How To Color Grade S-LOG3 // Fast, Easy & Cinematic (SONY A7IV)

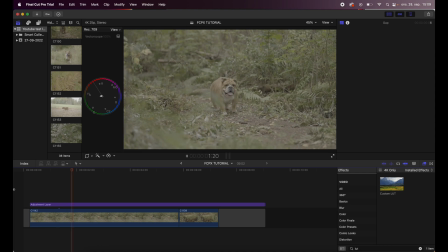21s
What up, everybody? My name is Christian. Thank you for tuning in. In this video, I'll show you guys how I color corrected and color graded this S-Log footage that I shot on my Sony A7 IV. The first thing I do is to slap on an adjustment layer on top of my footage.
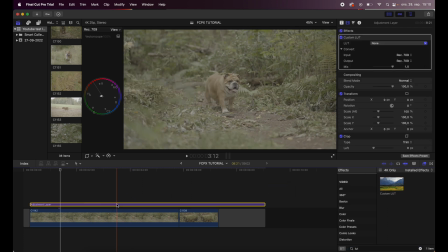36s
I'll get this custom LUT thing right here and slap it on. Then I get this custom LUT box right here under the effects tab. And as you can see here, I have phantom LUTs, which I love to use, but they cost money. And this is the way that looks.
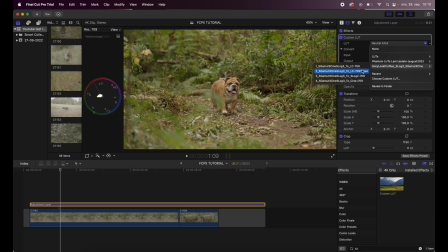53s
But in this case, I will use the free LUTs Sony provides in their webpage. So I will leave a link to that in the description below. You can download all these four LUTs for free in Sony's webpage. So I will slap on this.
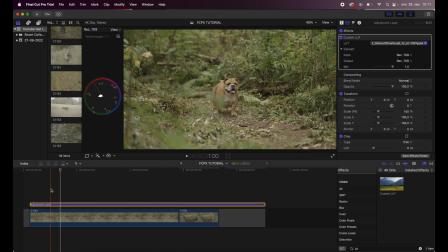71s
And as you see, it's a little bit different than the one from Phantom LUTs, but it's still pretty nice. So I keep editing my colors, I keep color grading on the clip itself, not on the adjustment layer.
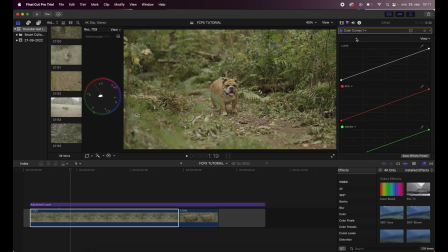87s
And the first thing I will add is a curve. The Luma curve is the one that I'm working with. I will click and add a control point here and drag the saturation,
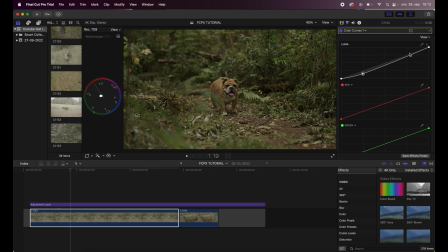100s
the shadows down just a little bit. And then I'll drag the highlights up a bit. And the midtones, I think I will drag them just a little bit down like that.
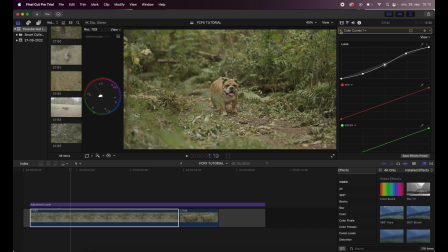115s
Let's see what that does. Already looking way better.
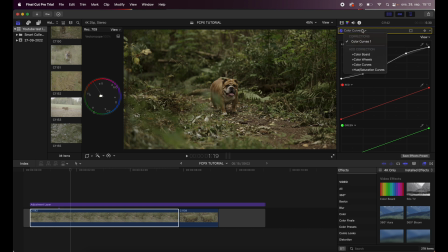119s
So the next thing I do is to add a color wheel and further adjust the shadows a little bit, just like that.
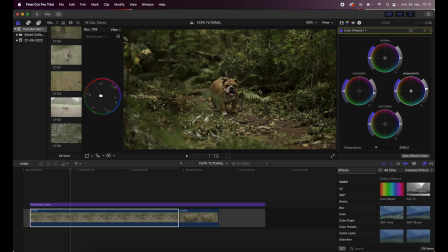132s
And then I drag up the highlights a little bit more. And then I see that the image is looking quite nice already. I can drag a little bit of saturation in the midtones just to add a little pop to the image, like that.
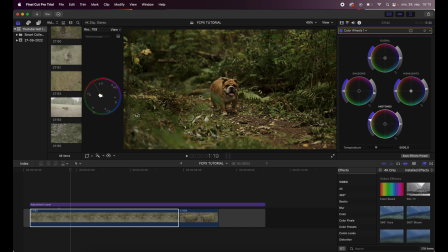149s
And I feel as though this image is a little bit too yellowish. So what I do is to actually drag a little bit of blue in the whole image. Not much, just a little bit. Okay. So that's the second step.
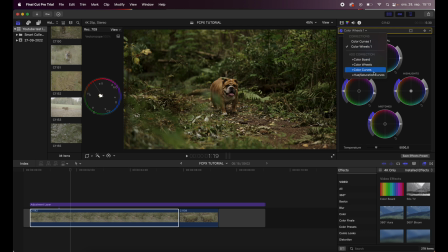169s
And then the third step is to actually add hue and saturation curves. And the reason why I use this tab right here is to finer adjust each color in this image. So usually you can use the color picker like this,
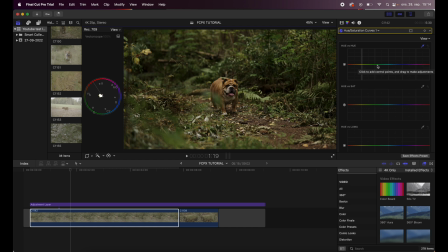186s
but I feel I kind of know what I want to change in this image. And since it's not so many colors in here, it's easier for me to just add a control point there and a control point here, which will address the colors that I actually want to change.
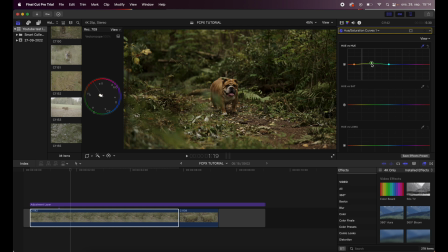205s
And I will drag this a little bit up just to add a little bit of warmth in the greens. And as you can see, that's what that does. Pretty nice. And then I will go to the hue and saturation, and I will drag,
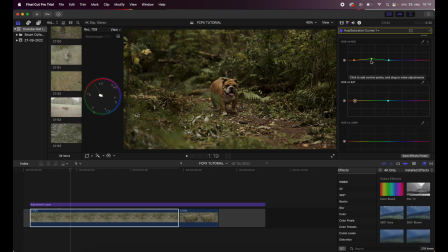225s
I will first add control points here, just like the one over, and I will drag this a little bit down just to take out a little bit of the saturation there, like this.
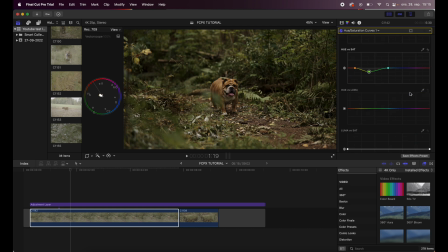240s
Boom. All right, and then I go to the Luma, and the Luma is pretty important in this look,
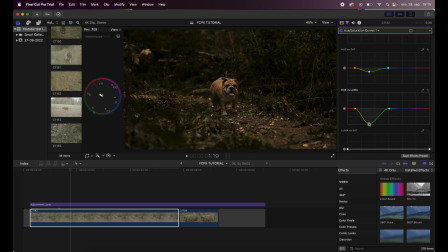250s
because as you can see, you drag this down and you get this super moody look.
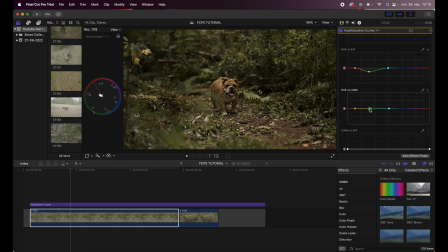255s
But anyway, I won't drag this way too much down because you will break the image, but you can drag it a little bit down like this, and that will look perfect.